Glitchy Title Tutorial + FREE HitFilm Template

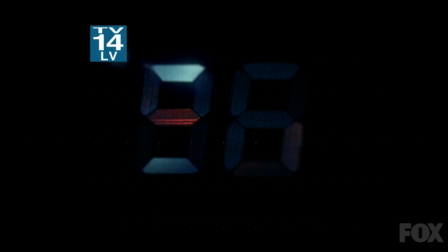[0:05]
Today's title sequence was inspired by the new show 24 Legacy. The actual intro features similar erratic flashes of light on the title and the text. This effect is possible in HitFilm Express to a degree, but you might miss out on some of the extra details, like anamorphic light flares or TV damage.
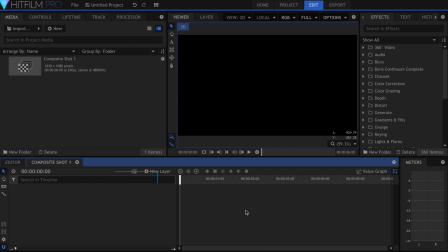[0:23]
You can download this template for free from the preset marketplace. I'm Javier Valbar for inScapeDigital.com. Let's get started. We'll begin by creating a new text layer and making it 1920 pixels wide. I'll type the word legacy, then a subtitle for the date and channel.
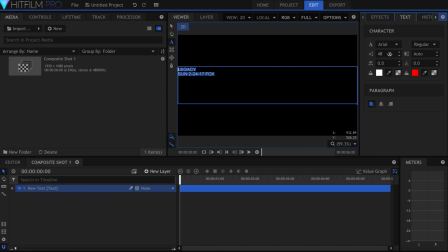[0:45]
Let's highlight the title and come over to the text panel. I'll center it, then select the top word. For this, I use the Bank Gothic MD font and set the size to 200.
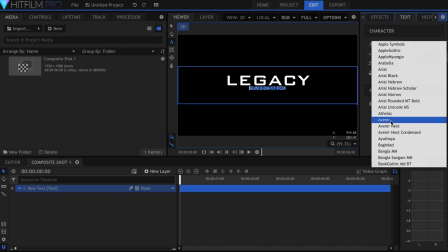[0:58]
For the subtitle, I used Avenir Next, which you can download from defont.com.
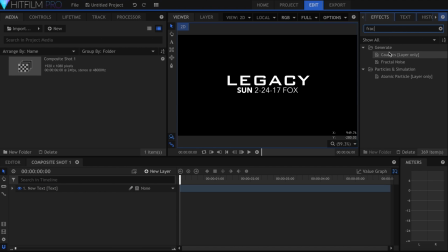[1:05]
The flashes of light are made using a combination of fractal noise layers and glow effects. The purpose of the first fractal noise that I'm adding here is to add dark spots on the text, so that it's not uniformly white. First, I'll keyframe the seed, skip to the end, and set it to around 5.
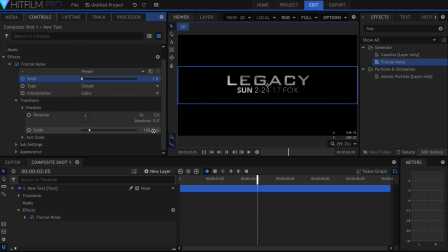[1:22]
This will give it a bit of movement. I'll decrease the scale under transform just a little bit to 80. Down in the subsettings, decrease the influence to 0. The spots will look more like blobs and won't have much noise.
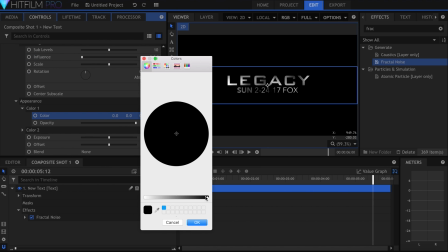[1:37]
Now come down to appearance, color 1, and make it dark blue, almost black.
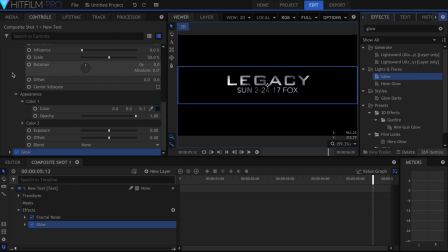[1:44]
Let's add the first glow effect. I'll set the blending mode to add and keep all three of these attributes low. In the per channel intensity controls, make it a deep blue color. The next fractal noise effect will generate the orange flashes.
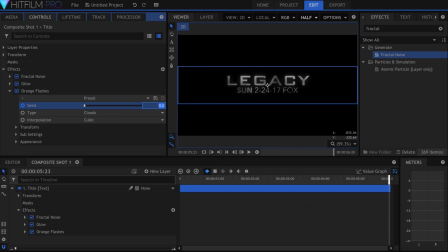[2:07]
Once again, I'll keyframe the seed and increase the scale to 400. Lower the influence to around 20% and then come down to color 2. Set this to be bright orange.
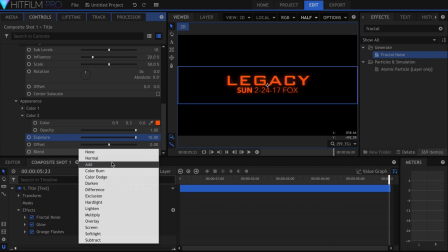[2:21]
Raise the exposure all the way up. Set the blending mode to add, then lower the offset until it starts to break up.
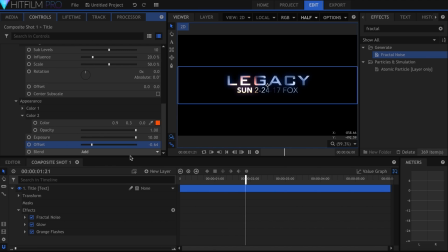[2:27]
You can set this to be higher or lower, depending on how much of your text you want to be orange. Now I'll make a blue fractal layer using the same technique. Duplicate the orange effect and rename it. Then just change the color and seed values so that it's not exactly the same.
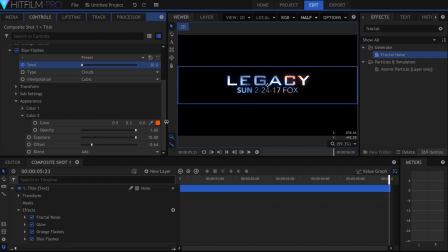I added two small glow effects, with the blending mode set to screen. This was to kind of diffuse and soften the light a little bit.
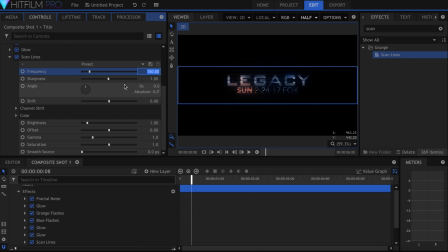[3:01]
Next up is the Scanlines effect. Set the frequency to 275, sharpness to 1.7, and angle to 90. Change the offset to negative 0.05.
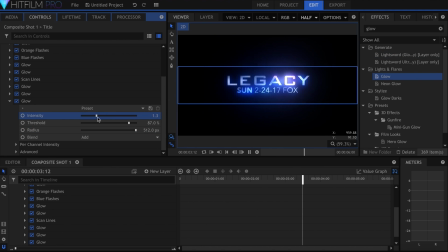[3:16]
Now add a three-tier glow effect, with the radius low, medium, and high.
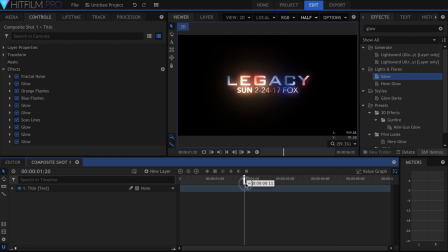[3:21]
The blending mode for these was set to add. You can alternate adjusting the per channel intensity to orange or blue to further colorize the text. Once you get the glows looking good, add an anamorphic lens flare effect. Come down to streak and set the alignment to center.
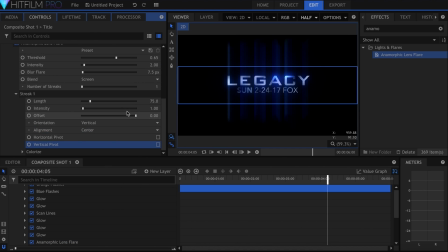[3:40]
Uncheck vertical pivot, then decrease the length until it's almost right on top. Lower the blur and intensity until it's barely visible. This is to give the text a ghosting effect.
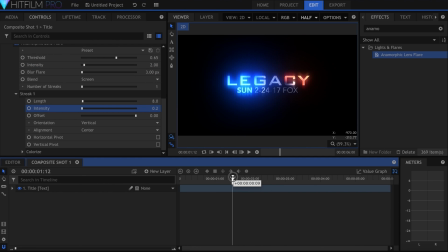[3:55]
This next part was done using the Neon Path effect in HitFilm Pro 2017, but I found a workaround for earlier versions that I'll show you now.
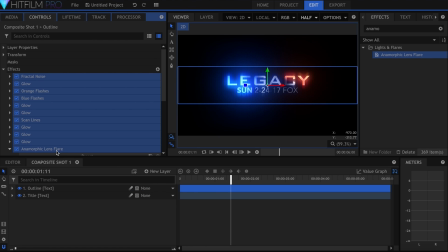[4:03]
Duplicate your text layer, rename it, and delete all of the effects. I'll go ahead and hide the original just so that we can see it.
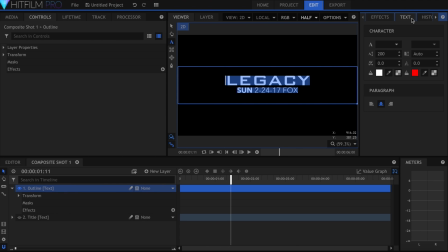[4:14]
Highlight the text, then in the text panel, click this transparent button to get rid of the color.
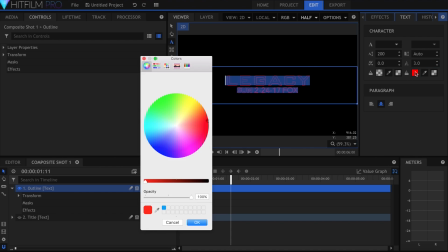[4:20]
Now in the outline box, type in 3 to see it. If you change the original title, you'll have to update the outline text as well.
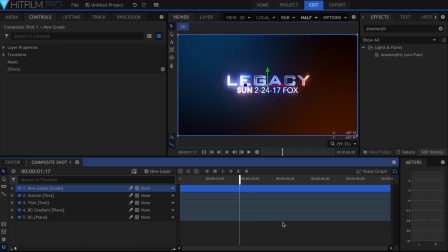[4:32]
Let's add a grade layer. First thing I'll drop on there is another anamorphic lens flare.
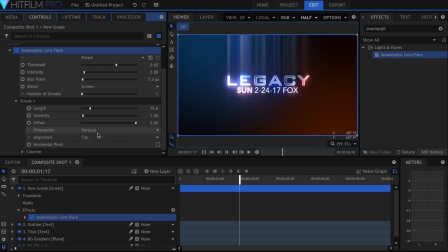[4:39]
This one I made horizontal and decreased the intensity. The thing about glows and light is that they can stack up pretty quickly, so keeping things subtle will prevent your title from looking blown out or getting a weird color.
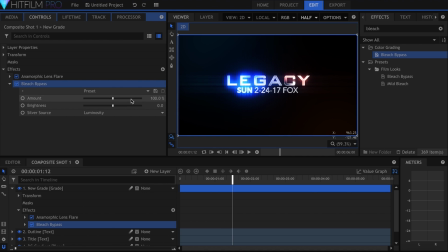[4:51]
Next up was Bleach Bypass. I set the amount to 60% and the brightness to 45.
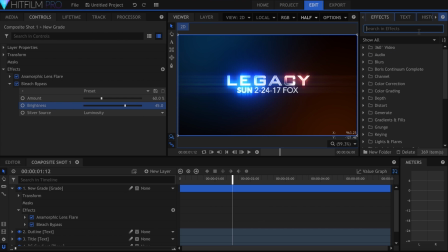[4:58]
I don't think I've used the TV damage effect in any of my tutorials so far, but I decided to try it out. This effect includes many in one, with some turned off or on by default. I went through and unchecked Enable on all of them, and then turned on the ones I needed.
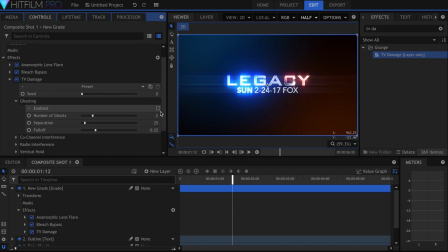[5:14]
I started with ghosting, and keyframed the number to quickly move up and down over a couple of frames. This made it look like the text was glitching out.
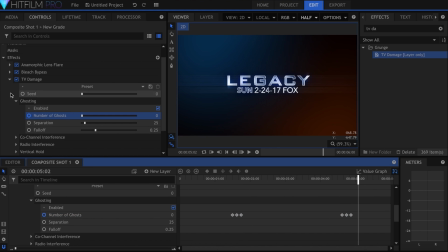[5:27]
If you want this to happen multiple times, just copy and paste those three keyframes. The other effect I enabled was electrical interference. Under placement, I raised the area width so that it was covering more of the screen. I then decreased the width so that it wasn't as visible.
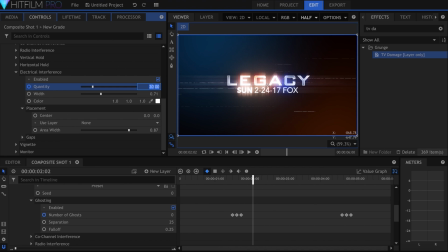[5:44]
I keyframed the quantity to start out large, but decrease over a few seconds.
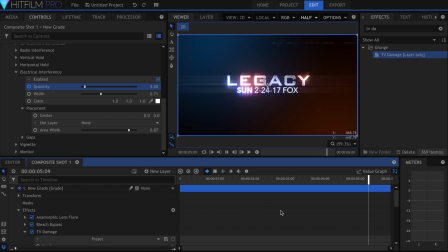[5:49]
The sound design was from Video Copilot's Motion Pulse. Don't forget to download this template from the preset marketplace and try it out yourself. Let me know if you have any questions below. Thanks for watching, and I'll see you all in the next video.